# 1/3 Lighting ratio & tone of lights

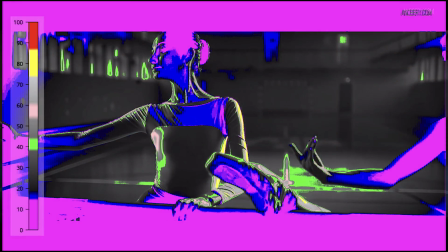False color can show you where the lights coming from and how powerful that light is within your frame.
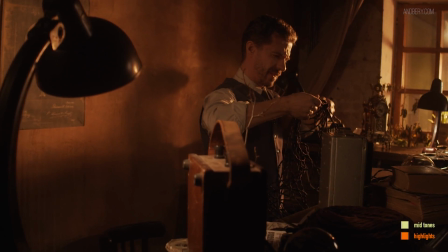Some cameras have this tool built in like the Black Magic Pocket cinema cameras they have false color whereas Sony,
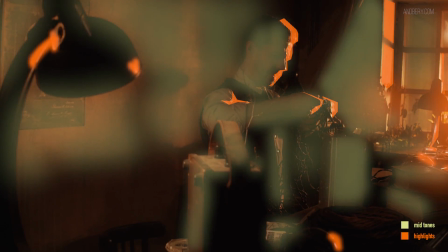Canon and Panasonic cameras have the waveform tool.
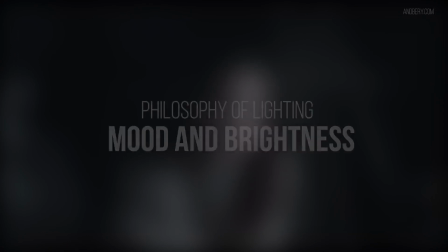Philosophy of Lighting, Mood and Brightness We are smoothly moving from technical tools to lighting philosophy.
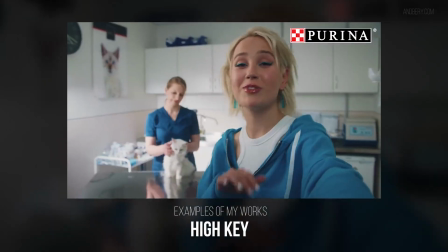Contrast tools are just a tool. When you use and practice it, you can create attractive and volumetric shots.
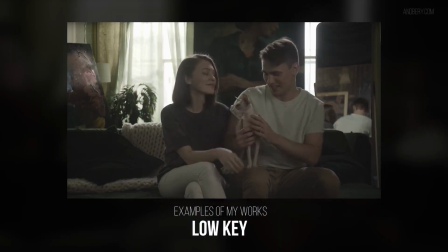But have you ever thought about the fact that these tools can be visual language that can not only make the frame beautiful,
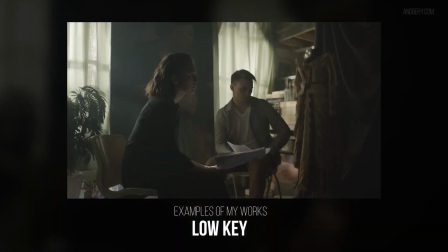but also convey the necessary emotions to viewers. Let's talk about mood and brightness of the lighting in the scene. You've probably heard or used low key light and high key lighting techniques.
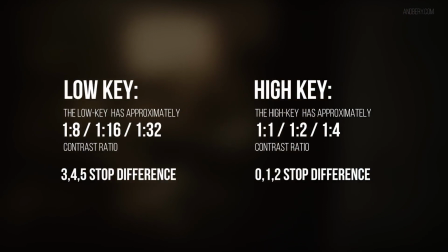In theory, low key and high key have very different exposure contrast ratios. For example, when we are looking at a shot with low key lighting, we can see an abundance of shadows in the frame. The difference between f-stops in tonality of the image is quite large.
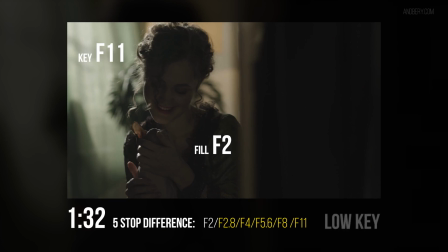Normally, the darkest area of the scene with low key light has very low f-stop number. Also, almost always the low key lighting is used with light and shadows contrast.
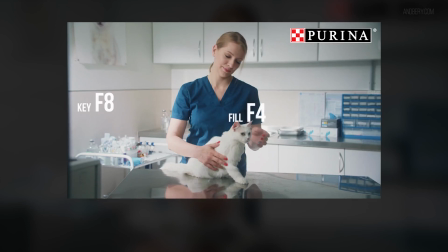When we are watching shots with high key lighting, we can see an abundance of highlights and mid-tones in the frame, but in this case the difference between f-stops and tonality are more subtle. Yes, we can use light and shadows contrast, but the shadows will not look as deep.
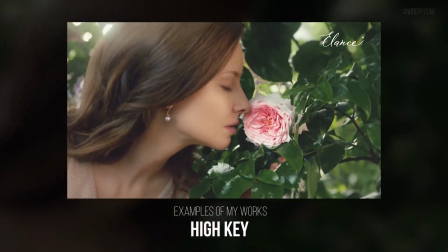If we want to work in a high key lighting style then the contrast will be built between the midtones and the highlights
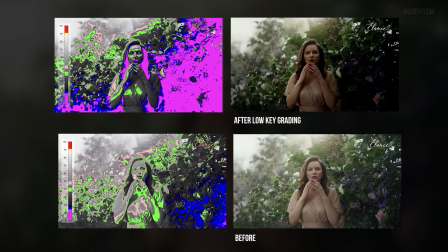and the difference between the darkest area and the lightest area will be less than if we were using a light key.
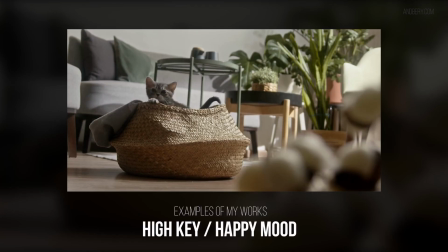The low key and high key are official tools for working with mood of the viewers.
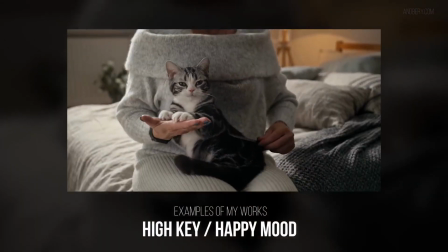When I read a script and see that the action is a happy character showing the viewers a chocolate bar and pronouncing
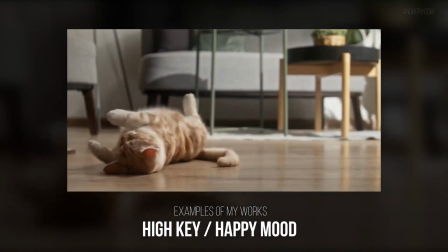an advertising motto I feel the concept of this project will look very strange with a dark or low-key style,
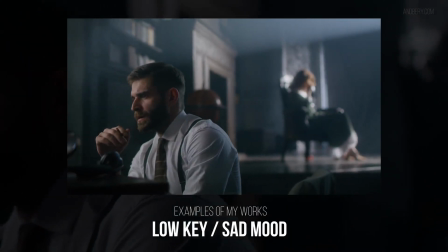and on the contrary, when the character sings about a broken heart and lost love,
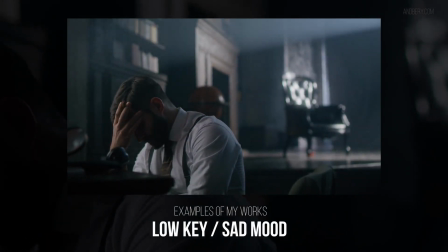I similarly think that a high-key lighting look would be very unsuitable choice.
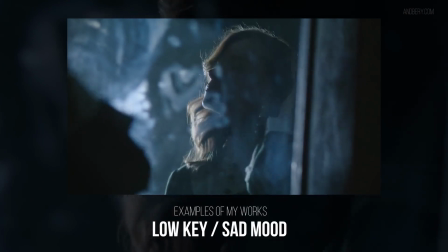I know that low-key lighting looks cinematic, but you should analyse the project's script and think about the brightness of your work.
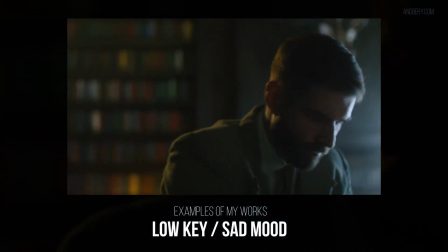What type of key light style will be a good choice for the overall story? This is how we, as filmmakers, can work with the mood of a video.
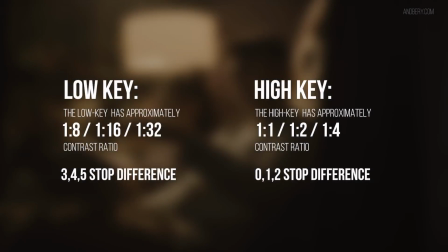I recommend working with low-key and high-key anyway, whatever your preference may be, because a good cinematographer should be very flexible and can make the most out of any scenario by working with multiple tools and different styles.
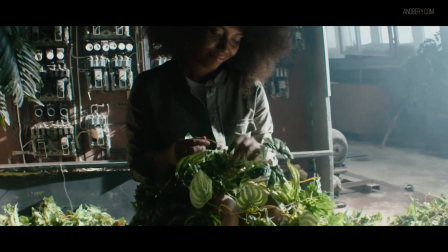How to use contrast ratios in practice. When you imitate a natural light source with something artificial,
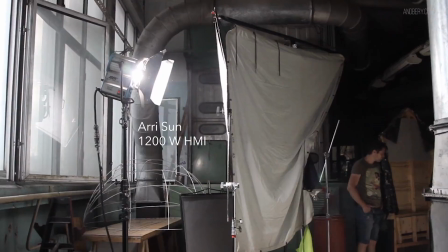you are most likely going to have an object or character which the light falls on, and the light source which produces this light in the frame.
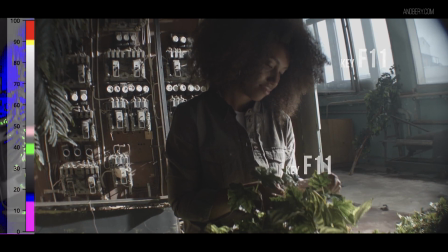So, here's the most stupid and most common mistake. It is when the amount of light on the character differs from the amount of light coming from the source.
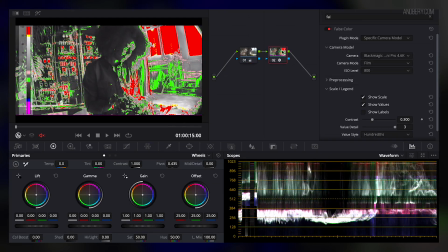The amount of light, as we know, we can count with a light meter or with a false colour tool. This process is key light matching. Your task is to make the light equal, coming from both the source as well as on the subject. This will help the light not to look fake.